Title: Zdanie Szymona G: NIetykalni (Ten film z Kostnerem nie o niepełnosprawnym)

Teraz ma 60 lat pracy artystycznej, jeździ po świecie i nie bez powodu. Muzyka jest po prostu, no, chwyta za serce kiedy trzeba, jest dramatyczna kiedy trzeba, jest chwała i sława. Jest smutek i gorycz, jest zawrotna akcja, to jest po prostu niesamowity kolaż emocji, który on potrafi w tym soundtracku zawrzeć. Warto sobie posłuchać nawet osobno tego soundtracku, jaki on potrafi być niepokojący i jaki potrafi być budujący, zależnie od tego, którą piosenkę słuchamy. Bo każda z ważnych scen ma odpowiedni podkład muzyczny. Wbrew pozorom w filmach to jest bardzo ważne, potrafić umiejętnie dobrać muzykę do określenia rodzaju sceny, które tutaj mamy. Bardzo dobra muzyka wprowadzająca, która po prostu ten film jest taki pokazujący to napięcie, to niebezpieczeństwo i to, z czym bohaterowie się będą tutaj zmagać. A co jest wbrew pozorom bardzo, bardzo trudne, tak?
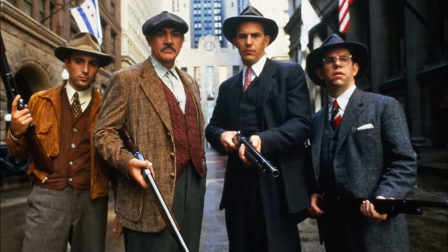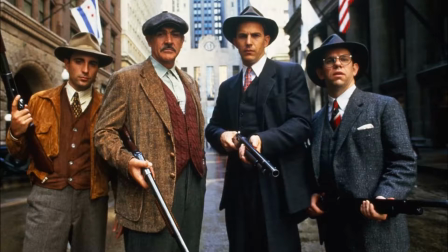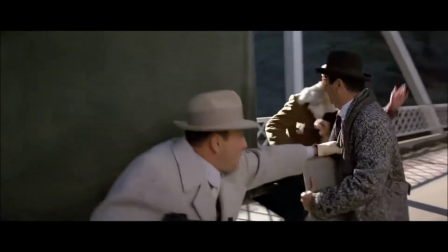567s
Zwykle do tych scen miałem jakąś z góry napisaną narrację, ale tym razem zrobiłem zupełnie inaczej.
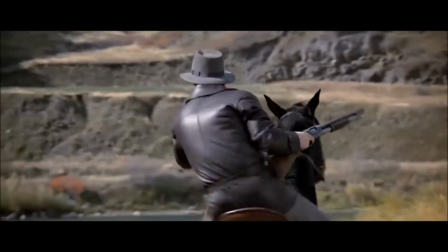573s
Po prostu dam się ponieść i powiem wam, co sądzę o tych wszystkich rzeczach.
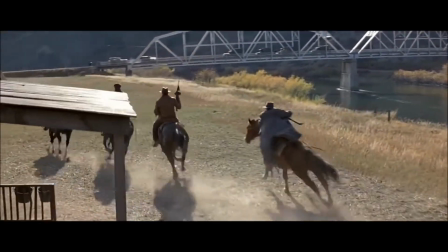579s
Więc wybaczcie pewne kiksy i potknięcie językowe, ale zobaczcie tylko, jak to wygląda.
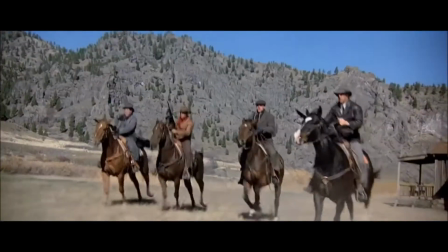582s
Reżyser daje nam bardzo specyficzny styl tego, jak prowadzi scenę akcji.
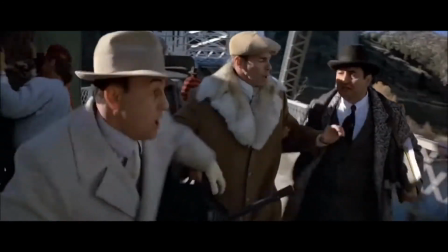588s
Daje nam widzieć właściwie wszystko, ale zauważcie, że jesteśmy tak jakby o wiele bardziej w środku wydarzeń,
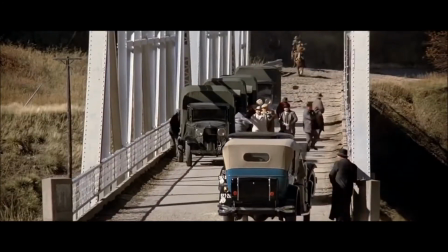594s
niż jesteśmy jakoś z boku, obserwując to wszystko ze spokojnej perspektywy. Jesteśmy zawsze tam, gdzie coś się dzieje.
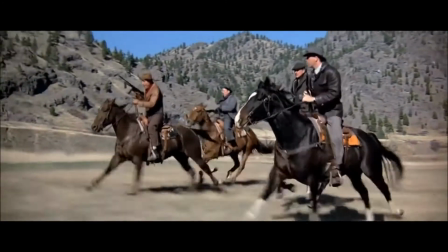600s
Obserwujemy to, owszem, z daleka albo z bliska, aczkolwiek zawsze widzimy całość obrazu.
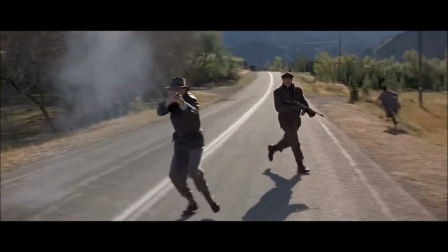606s
Tutaj zobaczcie, jak wygląda krew. Kiedyś nie bali się aż tak takich rozbryzgów dosłownie.
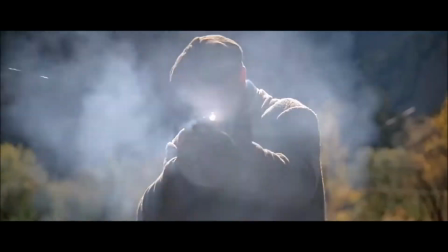611s
To wygląda, jakby przeszła go po prostu na wylot kilka pocisków z shotgunu.
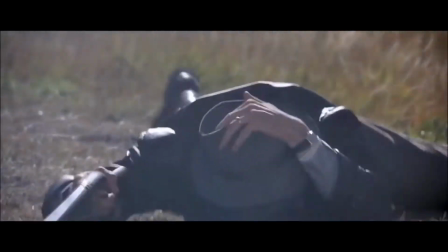615s
Zobaczcie, jak ten samochód po prostu wjedzie tutaj na kaskadera, bo nie wierzę, że to był Kevin Costner.
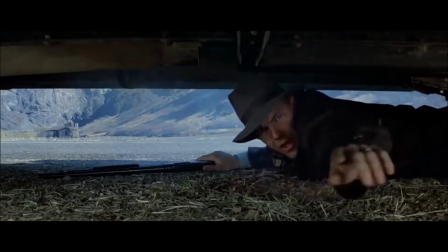622s
Ale zobaczcie, teraz montaż jest bardzo szybki, dynamiczny, bo scena jest dynamiczna.
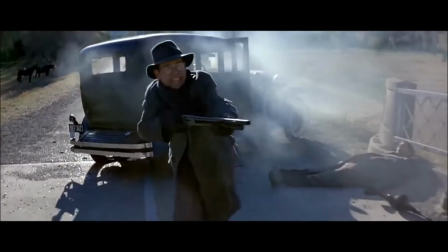627s
Tutaj zaczynamy od powolnego dojścia, robimy szybkie jump cuty i coraz szybciej prowadzimy akcję.
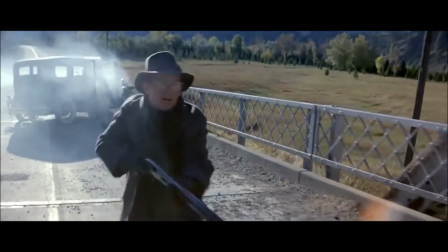635s
Tutaj mamy już ten moment, kiedy jeden z bohaterów po prostu poszedł w tryb berserkera i po prostu biegnie już na przeciwników, strzelając do nich jak szalony.
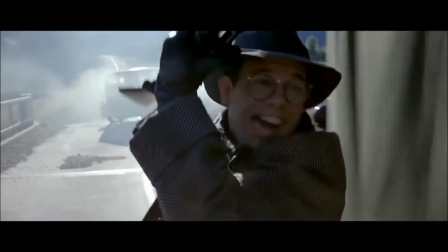645s
Te sceny budują ten film, sceny triumfu, sceny takiego pokazania, kto tu rządzi.
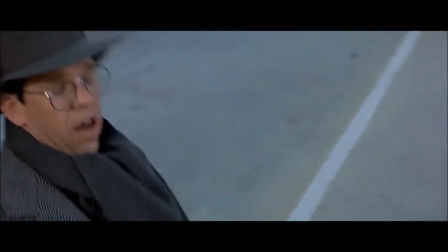652s
Tak są zbudowane tutaj sceny akcji. I po całej scenie następuje rozluźnienie.
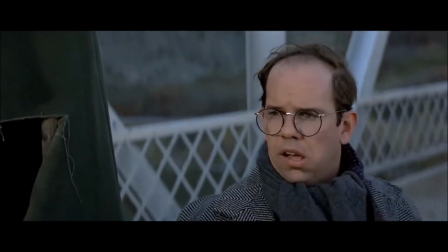657s
Sceny są zbudowane dynamicznie, szybko, cięte bardzo klasycznie. Dużo strzelania, dużo krwi.
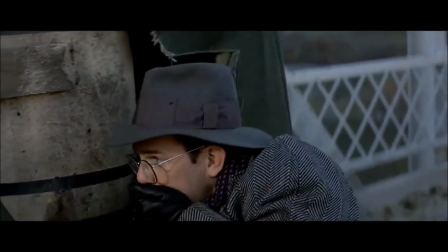663s
Są tu naprawdę niesamowicie zawarte sceny akcji. To jest akurat na moście.
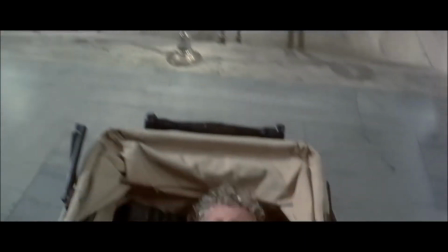668s
Tutaj mamy scenę, o której mógłbym nagrać osobny materiał. Scena na dworcu to jest scena, która robi ten film.
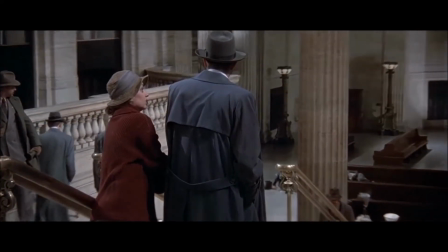674s
Pokażę wam właściwie klimaks, więc resztę dooglądajcie, bo scena jest naprawdę niesamowita.
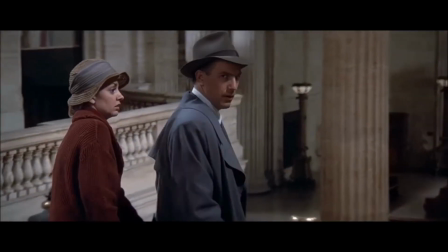679s
Zobaczcie, jak Kevin Costner się odwraca.
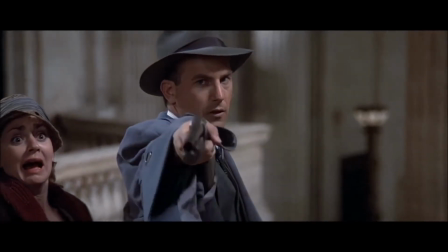680s
Po prostu znamy to spojrzenie, wiemy, co to oznacza i po prostu shit goes down, że tak powiem.
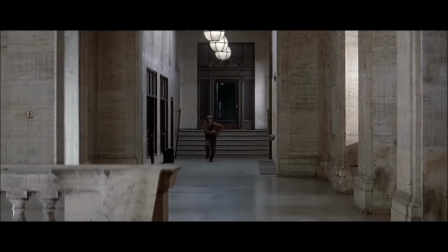689s
Tłuczone szkło, ogólnie strzelanina jest naprawdę niesamowita, świetnie nakręcona w zwolnionym tempie.
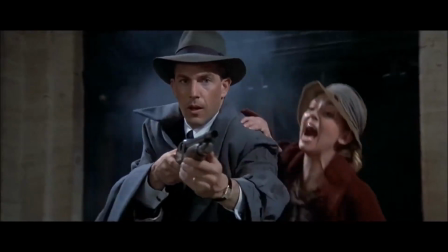695s
Wszystko to jest przecinane tymi ujęciami wózka, które zwiększa całkowicie dramatyzm całej sekwencji, kiedy matka krzyczy, bo Kevin Costner wypuszcza jej dziecko.
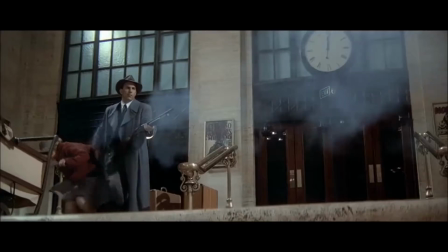703s
I tutaj mamy po prostu niesamowitą ilość napięcia, które buduje ten film, tym, kto przeżyje, kto zostanie zabity.
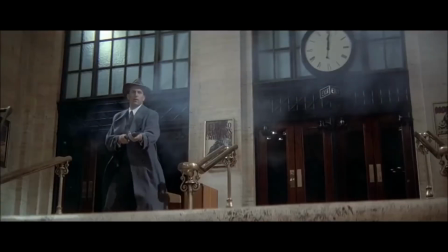711s
Szczególnie, że to tutaj nie jest tak, że tutaj przeżywają wszyscy, tak?
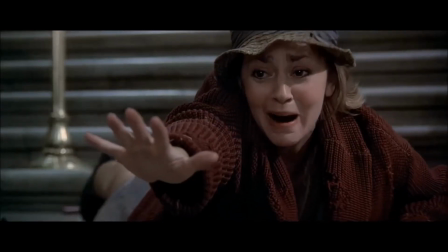717s
Tylko po prostu jest masakra ogólnie.